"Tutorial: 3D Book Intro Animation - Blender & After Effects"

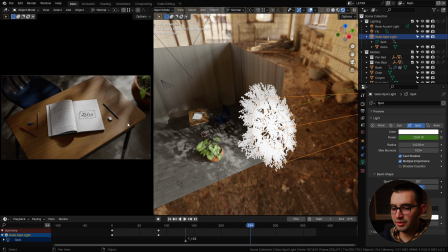[12:20]
But this adds so much more depth and realism to the scene.
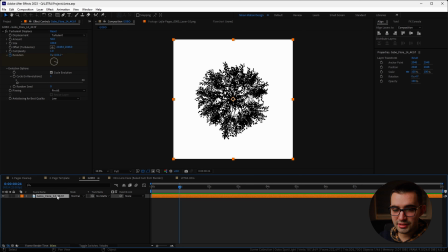[12:23]
To create the gobo, I brought in this image and then added some turbulent displace with an evolution animation. So it looks like there's some wind, because if this was just a static image, sure,
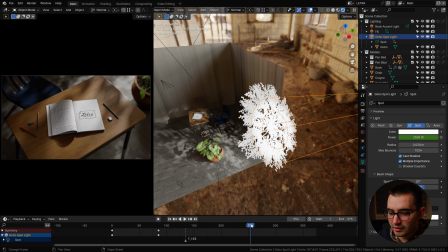[12:35]
you would get that doppled light all over the scene, but with just a little bit of movement, you're able to breathe some more life into the shot.
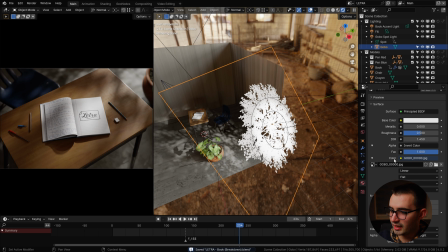[12:42]
So that was exported as an image sequence, and I brought it in and applied it to this plane.
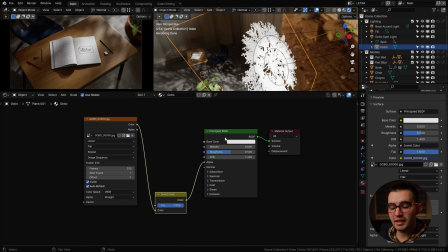[12:48]
And this is the very basic node setup. I'm not even using any colors, it's just to drive the transparency of the plane.
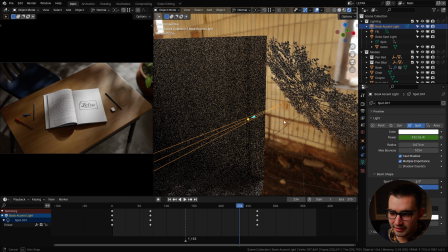[12:55]
Apart from the gobo light, there's also an accent light, which you can see is a spotlight with a very small radius,
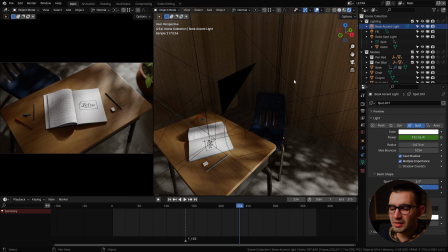[13:02]
just to keep it focused on the book, because I wanted to draw more attention to the center of the frame. That's with and without the light. Then we also have a fill light on the other side.
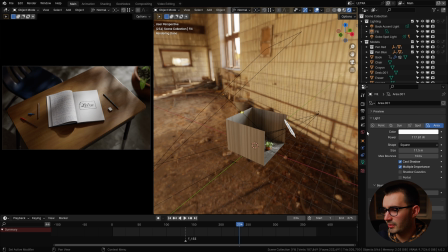[13:13]
It was a bit too dark, so I just had to pump up those shadows. Then, as I mentioned before, we have an HDRI, which again is from Polyhaven.
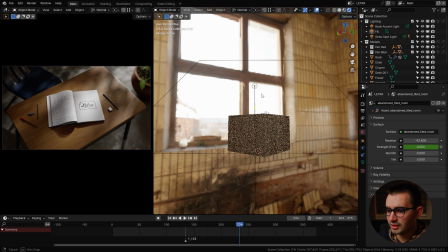[13:20]
I rotated it slightly just to get a matching light direction, so you can see that's where the majority of the light is coming from in the HDRI.
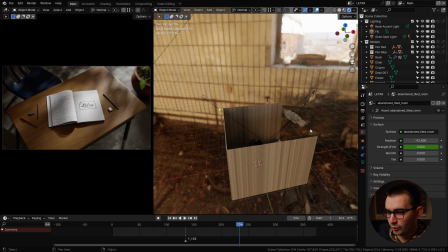[13:29]
You know, I had to match that with the real lights in the scene.
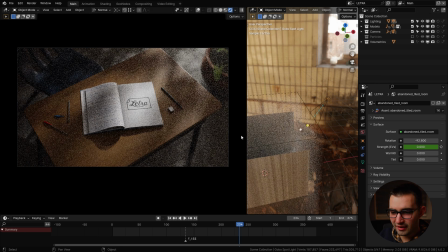[13:32]
But there was some depth missing, so I decided to add a volumetrics cube with a volume material.
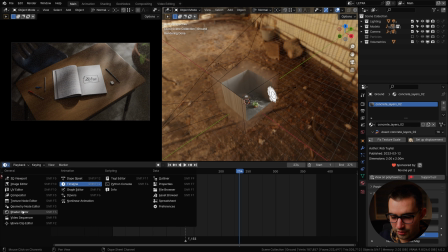[13:38]
So if we go over to the shader editor and make sure that this is selectable,
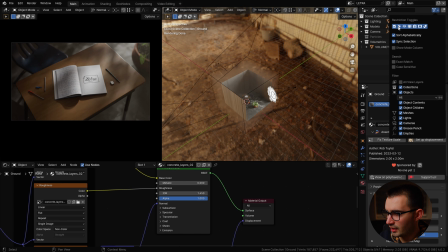[13:43]
you can toggle these different buttons by going up here and restriction toggles, because usually I don't think you can see these, but then you can toggle them on, and I don't know why they're not on by default. I guess to avoid a visual clutter.
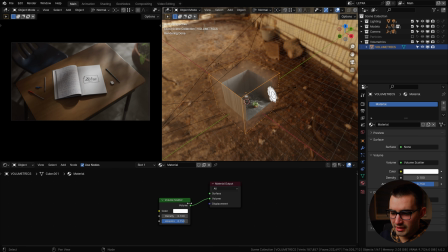[13:57]
So if I select this, you see it has a simple volume scatter node, and then I went into the viewport display under object and make it so it displays as bounds in the viewport instead of textured or solid,
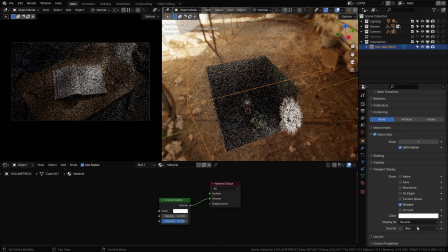[14:09]
because then it interferes with you selecting other objects, whereas with bounds, I can now easily select anything else I want.
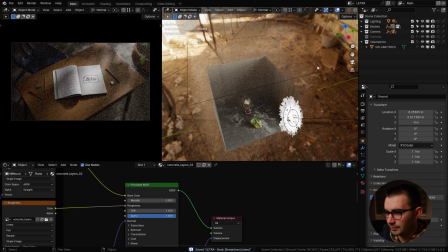[14:17]
And again, let's go ahead and disable the selectability, so now you can't really click on it.
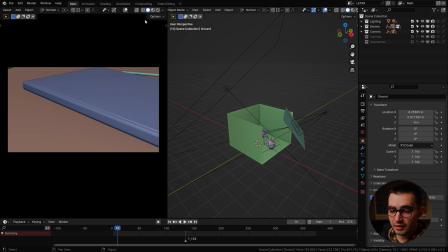[14:21]
So with and without. Now for the animation, we can go ahead and switch to the viewport shading so we can preview that a bit faster. So there's not really a lot going on besides the book animation. We got a simple dolly out from the camera and it tilts and constantly looks at the book.
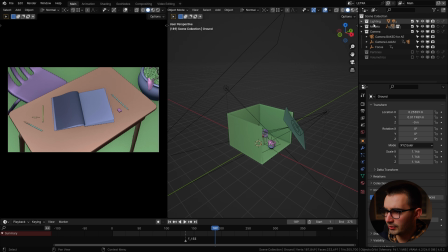[14:39]
And speaking of looking at the book, if I go over to the outliner here under camera look at, we have the camera, and this is using a constraint track 2, which is the camera look at object.
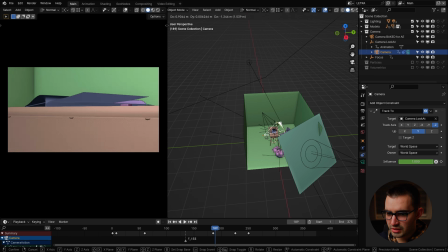[14:52]
If I move the camera around, it's gonna constantly keep looking at the book.
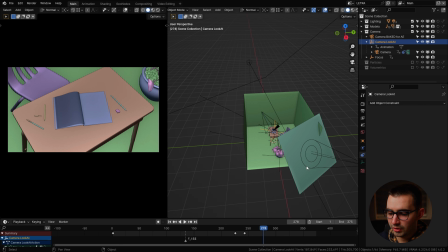[14:57]
Additionally, it is also parented to the camera look at, which is also animated.
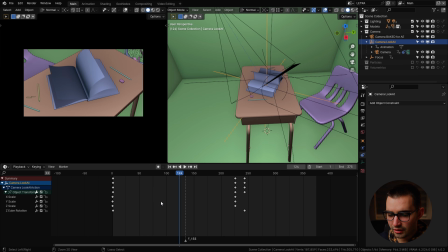[15:02]
I can hit Control Tab to toggle between the timeline and the graph editor. And you can see I have scale values here. So if you have the camera parented to an object and you scale the object, it zooms it out. And I'm using the wrong term here because zoom is the camera staying locked in and then zooming in with a lens.
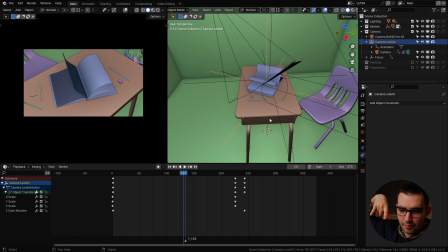[15:22]
But this is actually moving the camera physically closer and further away.
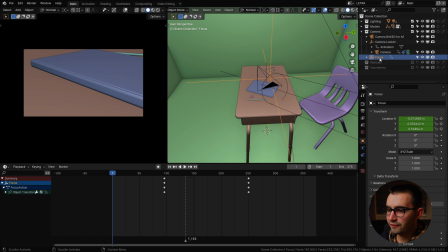[15:27]
So it's dollying in and out, I guess. And then you can also see a focus object here, which I used for the depth of field.
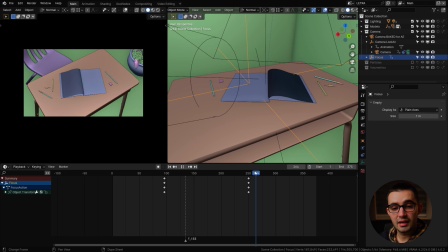[15:35]
And depending on where this focus object is in the scene, that's where the focal plane is going to be of the camera.
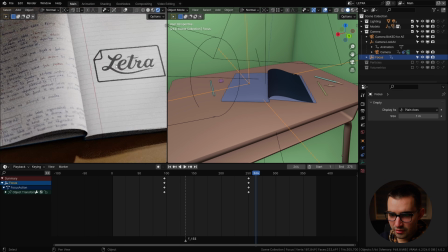[15:42]
That's where it is right now. So the focus is on the page.
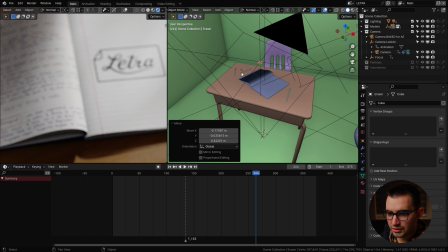[15:45]
If I move it up a bit, so if I were to say bring the eraser right there, the eraser is going to be in focus. Oh, that looks so trippy.
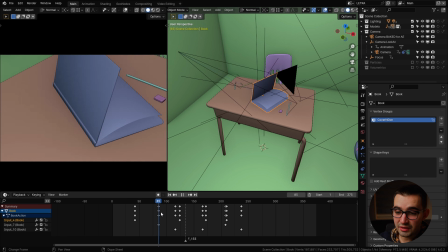[15:53]
And of course, we got the book animation. Now, there are a bunch of keyframes here because I had to dial in the book animation with the pages and everything.
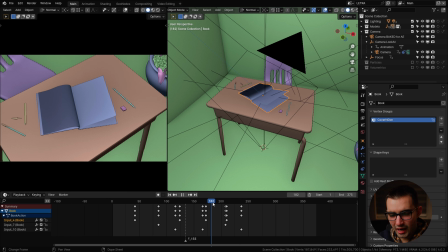[16:01]
And it took some time to get used to how the geonodes was set up.
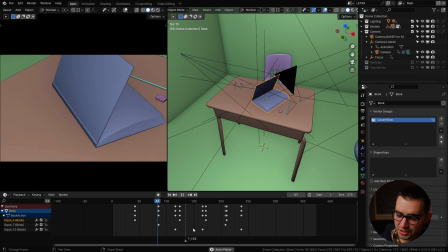[16:05]
But I think in the end, it turned out pretty good. You know, I was also trying to match it to the sound, so the music that I chose beforehand.
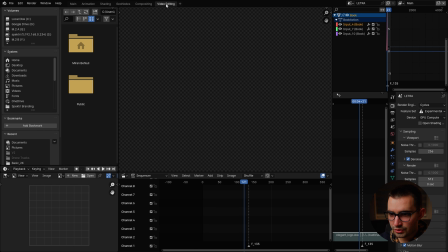[16:13]
And real quick, that reminds me, I've disabled it currently. But if we go over to video editing, we can right click on this track, unmute the strip.
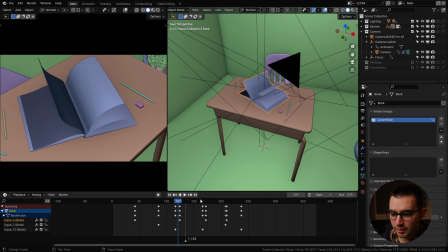[16:20]
So now when I play the animation,